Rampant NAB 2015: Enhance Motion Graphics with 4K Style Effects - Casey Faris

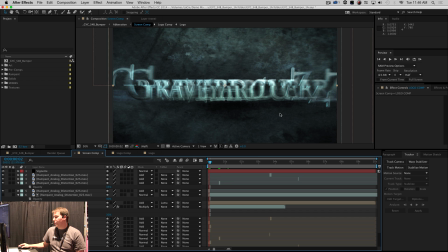8:18 So basically I have this with just some glitch stuff over it and it ends up looking really awesome. And then of course over everything I have a vignette because that's what you do. And let's see, let's go to our finished thing here, make sure I have everything turned on.
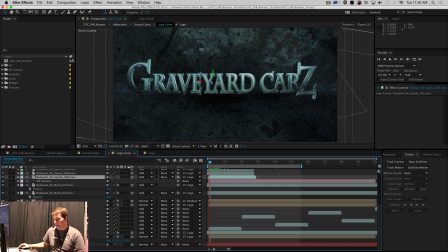8:38 I think I do.
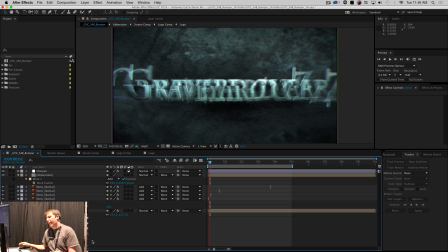8:40 All right, so now we're at our very final comp where we have comps on comps on comps it's a rough life.
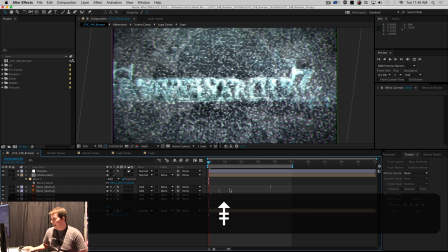8:48 So there's our original comp, and then we also have our Skull and Crossbones logo, kind of branding our show a little bit.
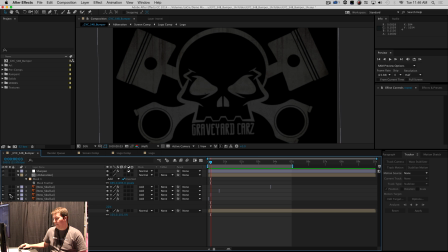8:56 I'll show it to you, don't worry. So yeah, this is kind of our, yeah, just cool looking pirate-ish logo, and so that any time somebody looks at a pirate flag,
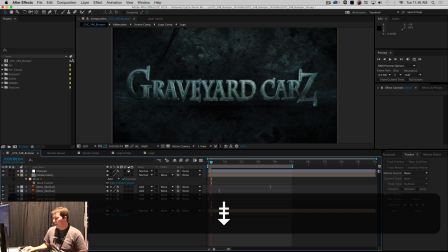9:07 they won't think pirates, they'll think graveyard cars, which is really the goal of life.
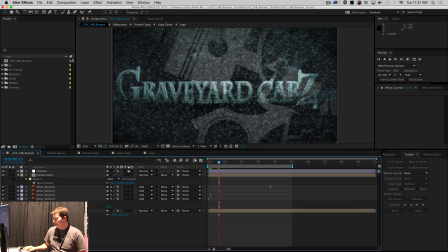9:12 I mean, if anything can replace Pirates, I'm hoping it's something I make.
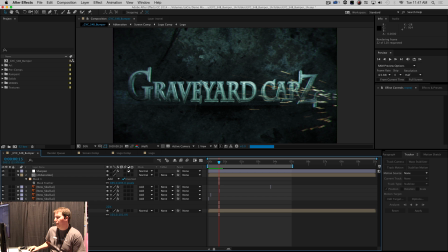9:19 So yeah, that's pretty much our whole comp. It looks complicated and there's lots of layers, but it's actually pretty simple. It's just a bunch of stuff laid over each other with different transfer modes.
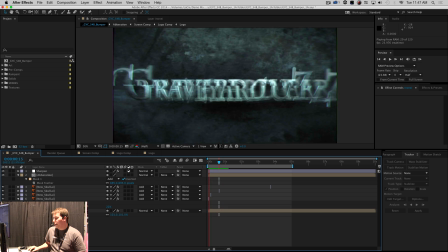9:31 And it ends up looking pretty sweet. So yeah, that's our bumper for our show.
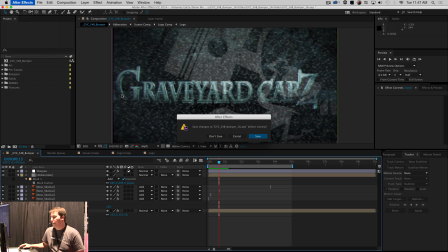9:36 And I do have one other piece of goodness to show you here.
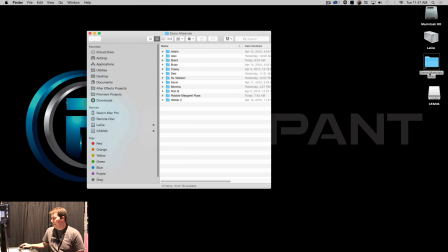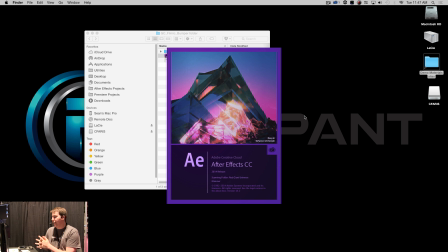9:52 In addition to working on this show for my day job, I also started a company recently called Ground Control. We do custom color grading LUTs for different cameras. We have packs for GoPro, for Blackmagic, for GH4, for Canon.
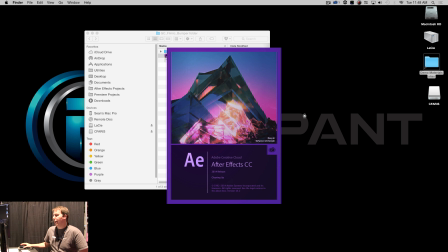10:10 And we also have a bunch of just generic LUTs that help stylize your footage. and so I was recently
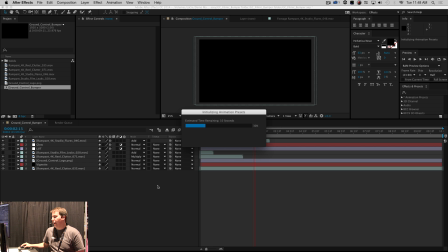10:17 making a little ad for this and ended up making a bumper using a bunch of rampant stuff. So I'm going to show you that. This one is much, much simpler. It's only seven layers and sometimes that's all you need.
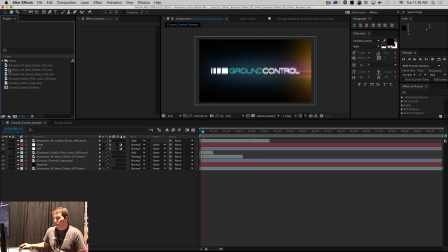10:31 You know, why do you think Taco Bell's done so well? I mean they have the seven layer burrito. Like that's the key to their success if you ask me.
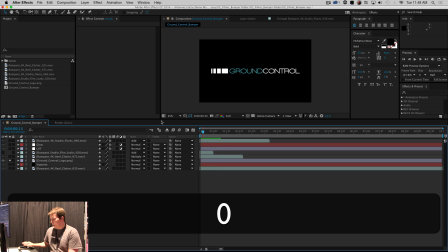10:41 So yeah, Yeah, let's bring this up a little bigger so we can look at it.
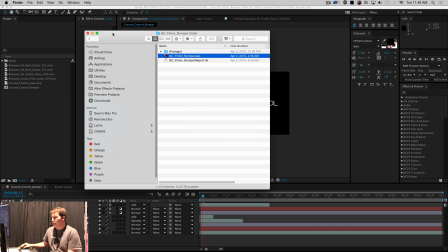10:47 Actually, I'm going to show you the finished product here.
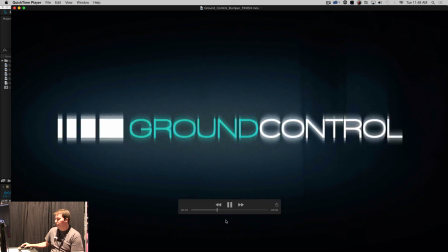10:54 So, yeah, this is a little bumper. It's going to go at the end of some of our ads.
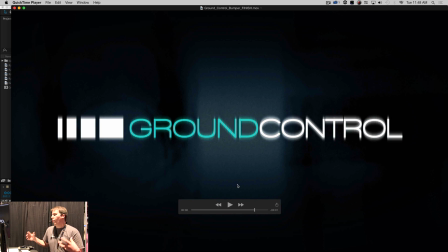11:00 Now, one thing I wanted to do is kind of when somebody looked at this logo so that they think, oh, if I want to make something look filmic or more like what everyone thinks of as filmic,
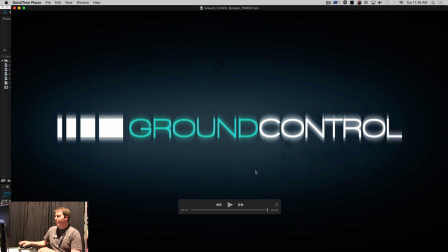11:10 I should look at ground control. and it's kind of one of those things that almost subliminally says yeah we do something with filmic stuff.
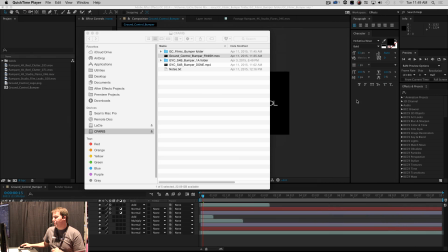11:18 So perfect thing to use for that is some of the rampant film clutter
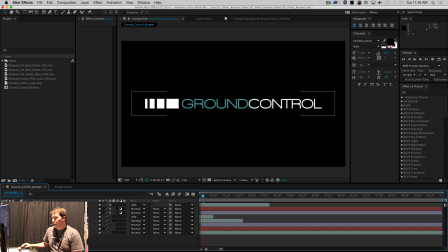11:23 and so I'll show you how I made that comp. We're going to start out with the logo that's a good place to start and I'm going to throw a background on this and this
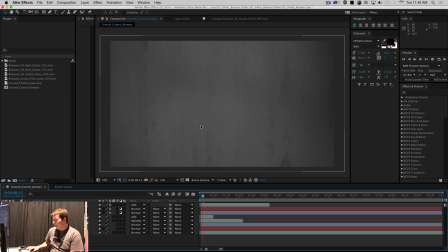11:33 is just the rampant 4k real clutter and so I'll show you what that looks like by itself. This again is just a QuickTime movie, a film whizzing by. So it looks pretty sweet by itself.
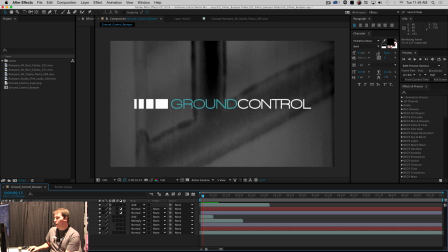11:46 Put the logo in front of it. We got some good stuff going on. But we are not done.
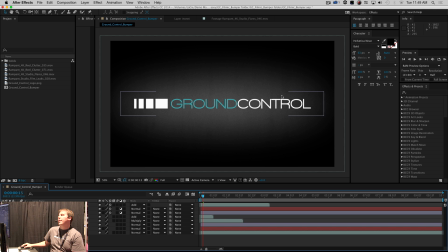11:54 Of course I want to put a little vignette under that so it almost looks like these, this logo is kind of lighting up the the comp here. So that looks good. I could probably just stop there. I mean it looks looks cool enough.
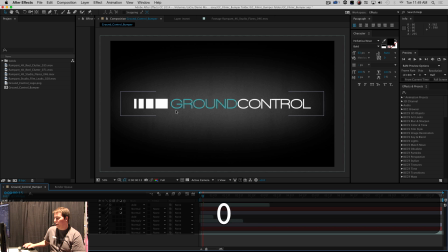12:07 But one thing I want to do is add a little bit more texture, more style to this,
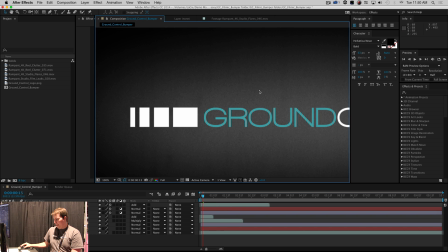12:12 because the background's all filmy and beautiful, but the foreground, there's nothing going on.
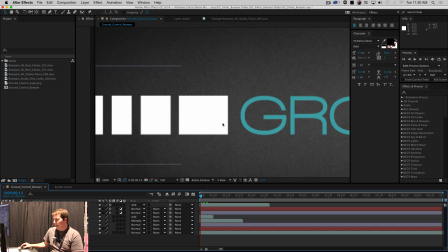12:17 It's like perfect white clean letters. And for me that just, that doesn't fly.
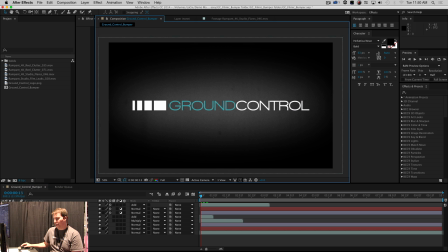12:23 I'm sorry.